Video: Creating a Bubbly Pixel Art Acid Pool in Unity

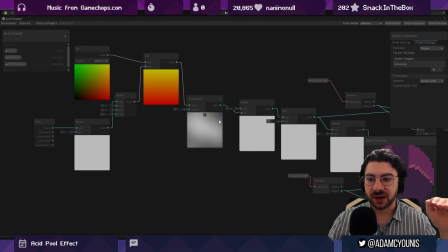And that is being offset over time. So this is just time being multiplied by some number, so I can slow it down. That's being put into the X component of a vector, which offsets the noise. So we're just moving forward in time, essentially.
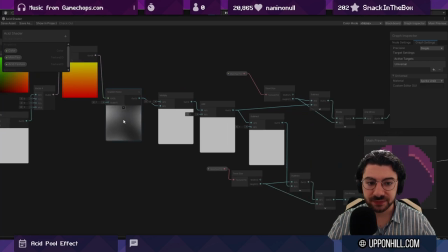And then we're moving some noise forward in time, multiplying that by a number, and then adding it.
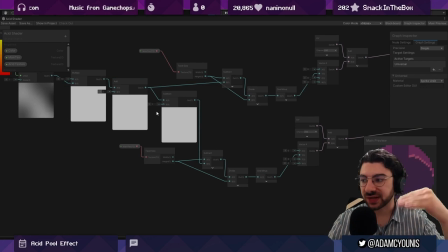We're doing some maths here basically to get our offset. So our visual sort of vertical offset.
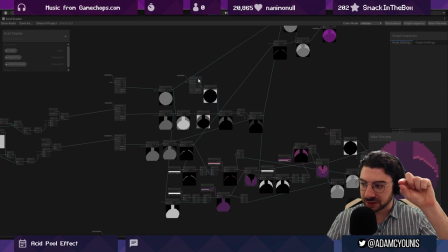So there's three components, the body, the top face, and then the specular. And that's one, two, three.
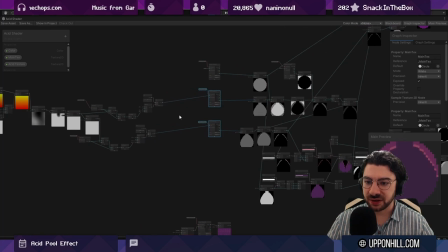The top face and the specular are the ones that get offset through noise like this.
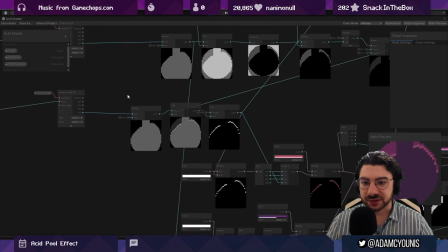And there's just some mathematical operations that just, you know, we're just adding things together.
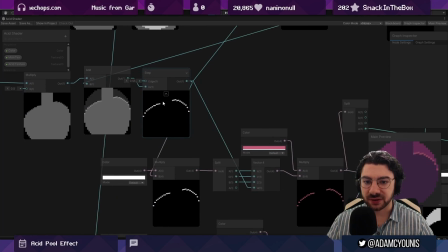We're isolating things by, you know, culling anything that's not above a certain brightness.
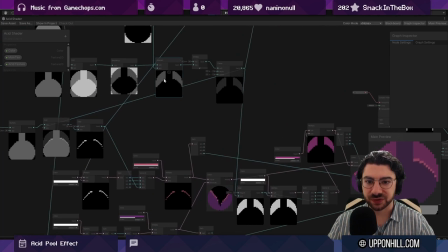And that lets us get this. Same sort of thing here where we're cutting away everything that's not this 50% range.
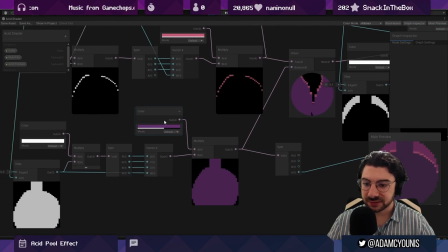And then we're just multiplying them by a color. Like in this case, I'm just tinting it purple or tinting it pink.
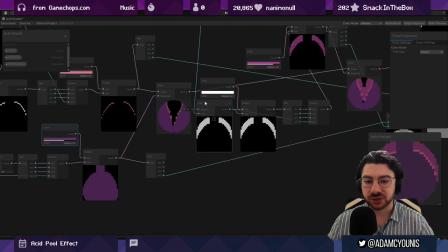And the reason why I would do this is to have some sort of like precision over the output.
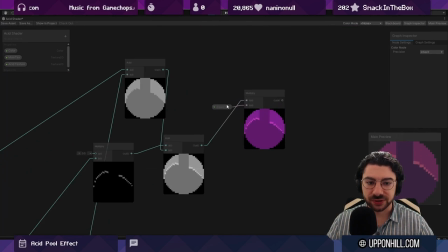So in the first go, I was just doing sort of like a color multiple over the entire thing.
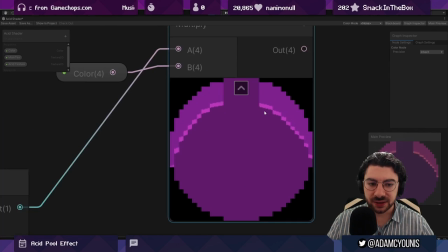But when you multiply by a color, you're just going up through brightness. Whereas in my game, there's a palette that describes all the colors. And so rather than moving up in brightness, I'm moving up through the palette, right? So this is one palette color, another palette color, and a third.
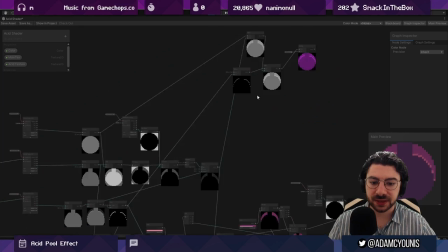And that's how I make it look like it belongs in my game. It's a minor thing, but I think it goes a long way here.
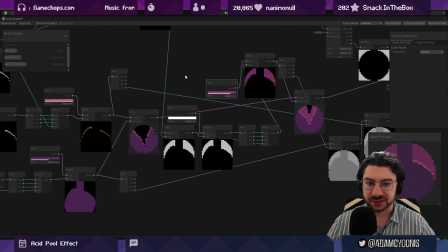So you can see that these are the different palette colors that are being applied into those different split versions.
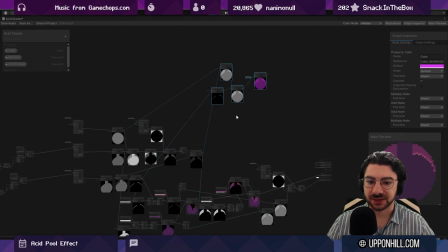This doesn't actually get used at all. I just kept it here for the sake of it. Same thing with this.
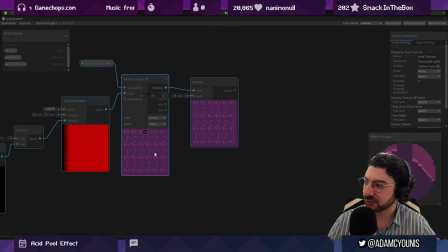For a while, I was thinking of having the bubbles be a texture that repeats and shifts upwards, and I just abandoned that, but it's fun to keep it there just in case.
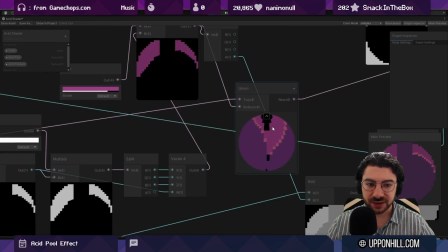That's it, really. You know, once I have all those colors, I merge them with a custom union node.
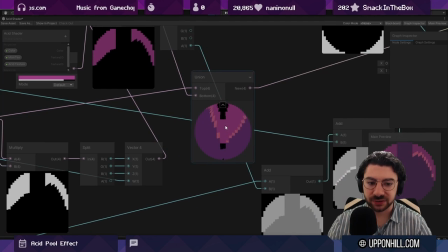So I just like layer them back on together and keep the stuff that's on top,
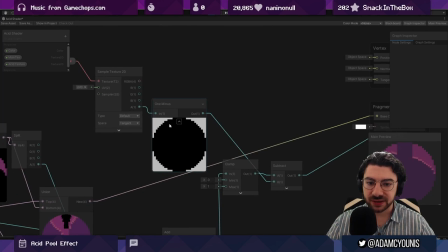and then mask them out by the original texture again, and voila, that's the output.
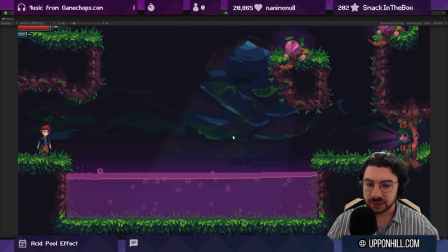So that's what we're seeing here. One thing to note about this is that there are now two different functions that control the thickness of the top of the water, right? We have like one being the noise offset, creating one undulation.
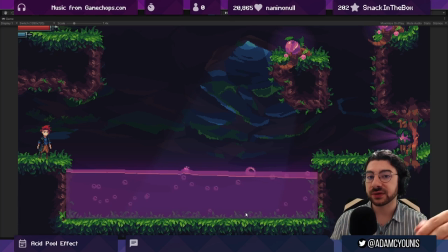That's what I guess you would call like the foreground wave. And then the background wave, which is like the actual mask of the mesh itself, is controlled just by a sine wave. And I think the two of those things being in and out of phase helps really sell this as being something with depth.
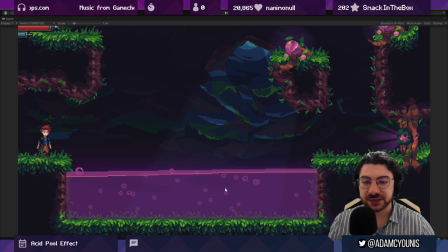So the third thing is the particle system. Particle systems are pretty easy in Unity. It's very straightforward. You just load up a particle system component and tweak a bunch of knobs until you get something that looks like what you want.
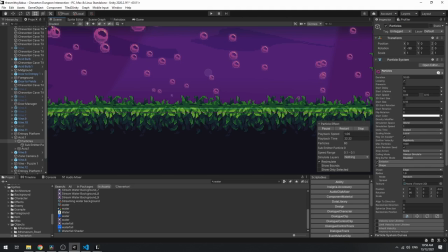In this case, I have an edge along the bottom of the pool, and that spawns the particles up.
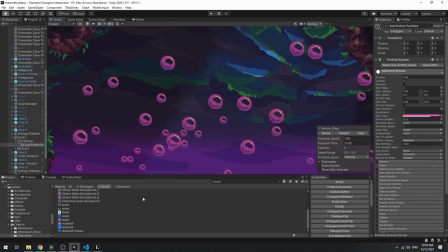The particles grow in size as they age, so over time. And then I have a script that looks at all the particles, and when the particles breach the surface of the water,
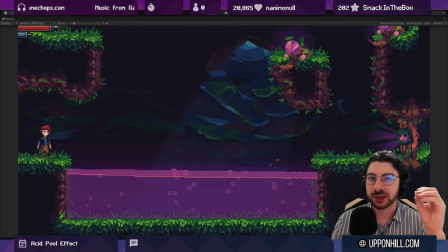I disable them and create a sub-emitter particle system, which does the little splash. So that's another particle system as well. And that keeps things random and nice and interesting.
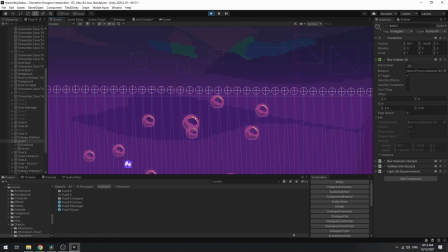At the same time, when I instantiate that splash, that's when I add that velocity to the spring system, and that creates that lovely ripple across the top as well.
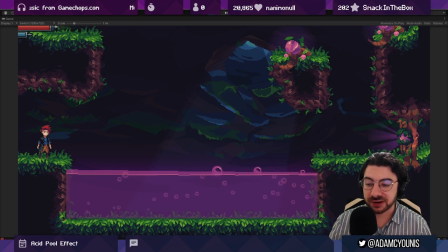The particles are just a sprite that I created in A-Sprite, and there's not really much going on there. It's just a single image. And to top things off, I added a glowing light 2D component to the entire volume of the thing.
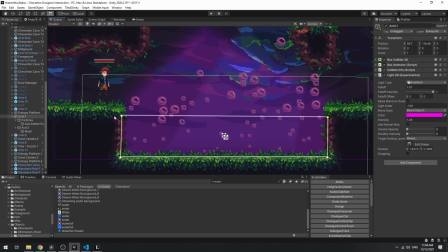It's just a standard component that you can get in the package manager. It's part of the URP, the Universal Render Pipeline. And in this case, it's just a pink light that's just sitting behind it.